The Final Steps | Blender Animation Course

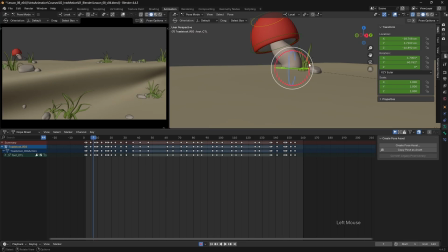So I'm going to move back to frame 7 and just adjust the shape of it here. And what I might do is adjust my cap shape as well. Just tilt that back a little bit further.
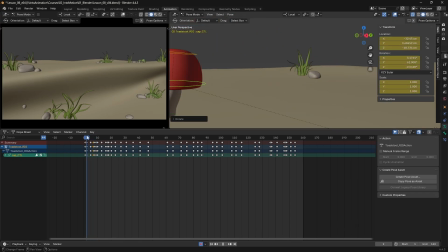So that's looking a bit better through that section of the jump. Then as we take off, we want to do the same sort of thing as well.
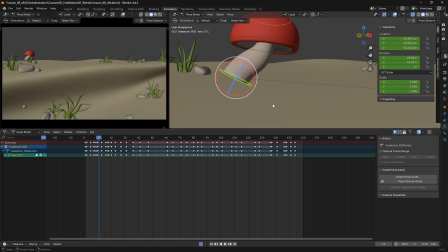So that's looking okay on frame 10, but up by frame 11 we have this sort of S shape here that we don't really want. So I'm just going to rotate that back down a little bit. And we can rotate it to one side, which will create a nicer rounded shape to the bottom of the foot there.
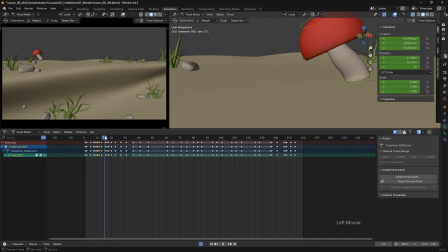We're going to do the same on the other side as we come in towards the ground here. Now on frame 16, we're not actually on the ground, but we do have this slightly wobbly shape already within our main pose.
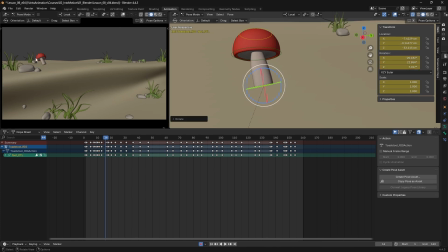So I'm just going to rotate this on the Z-axis a bit, just create a better shape there from the camera view. And then on frame 15, I'm going to adjust that a little bit as well. I'm actually going to nudge that sideways too.
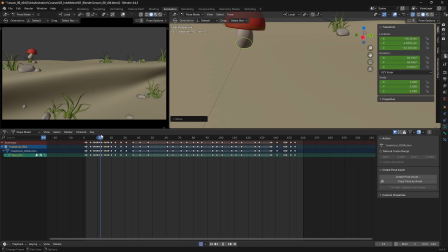In fact, I'm going to move it up slightly within my camera view.
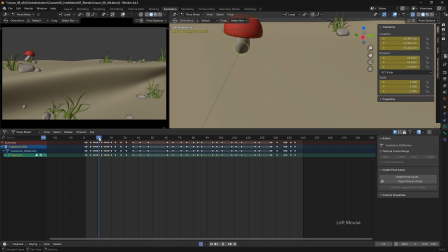So it will create a better arc as we come over and down into that contact.
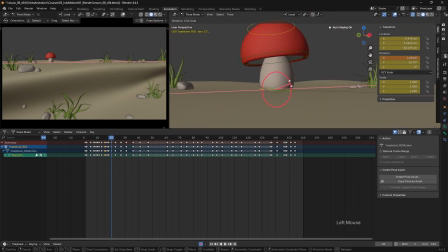Now, frame 20, I think I'm just going to adjust the shape of the stalk a little bit here. But back on frame 19, I definitely still want to tilt that foot back a bit.
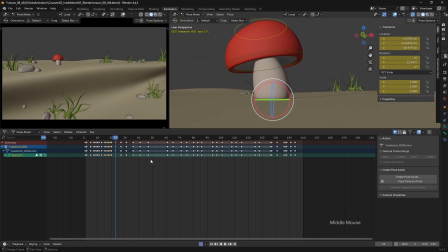Now we're landing flat here on frame 23. I think this is somewhere that we could actually land in heel first a little bit. So I'm going to tilt this back and move it up a touch. So we're not fully contacting the ground.
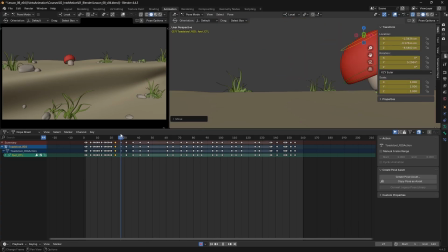We're actually sliding that into place as we come forwards into frame 27.
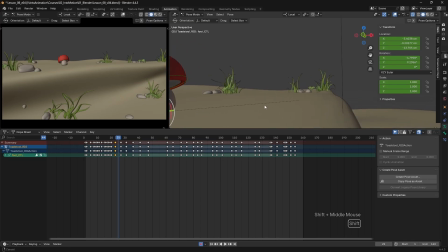It will help that sense that we are skidding into place.
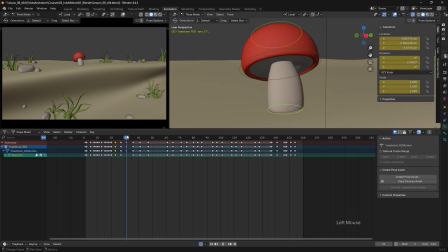And then we want to have a look at things as we're jumping off.
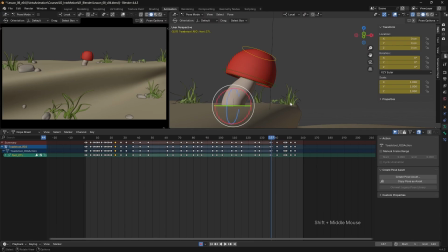So already on frame 137 where we take off, I'm not very happy with the shape that we've got there. So I think I'm going to tilt this foot forwards and lift it up.
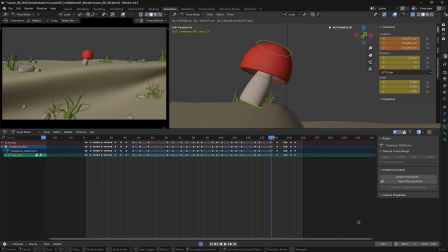And then we can actually lift the cap up a bit as well. So we're creating a nicer shape to start with as we take off.
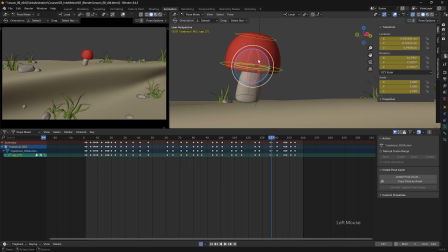I'm going to lift that just a little bit further and tilt that cap a bit more.
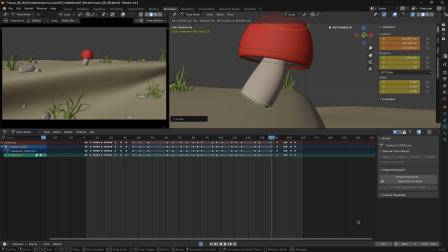I want a bit more of a curve to my shape here.
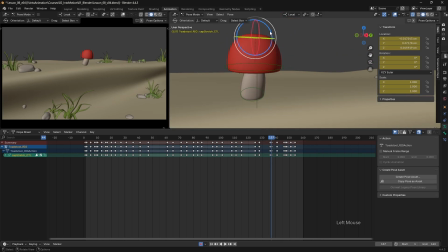So that's a little bit better. I'm going to adjust my cap shape a bit here as well.
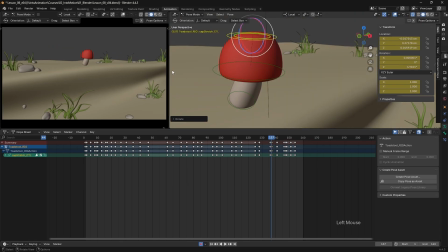So I can rotate this squash control just to adjust the shape of that cap, make it look a bit more interesting.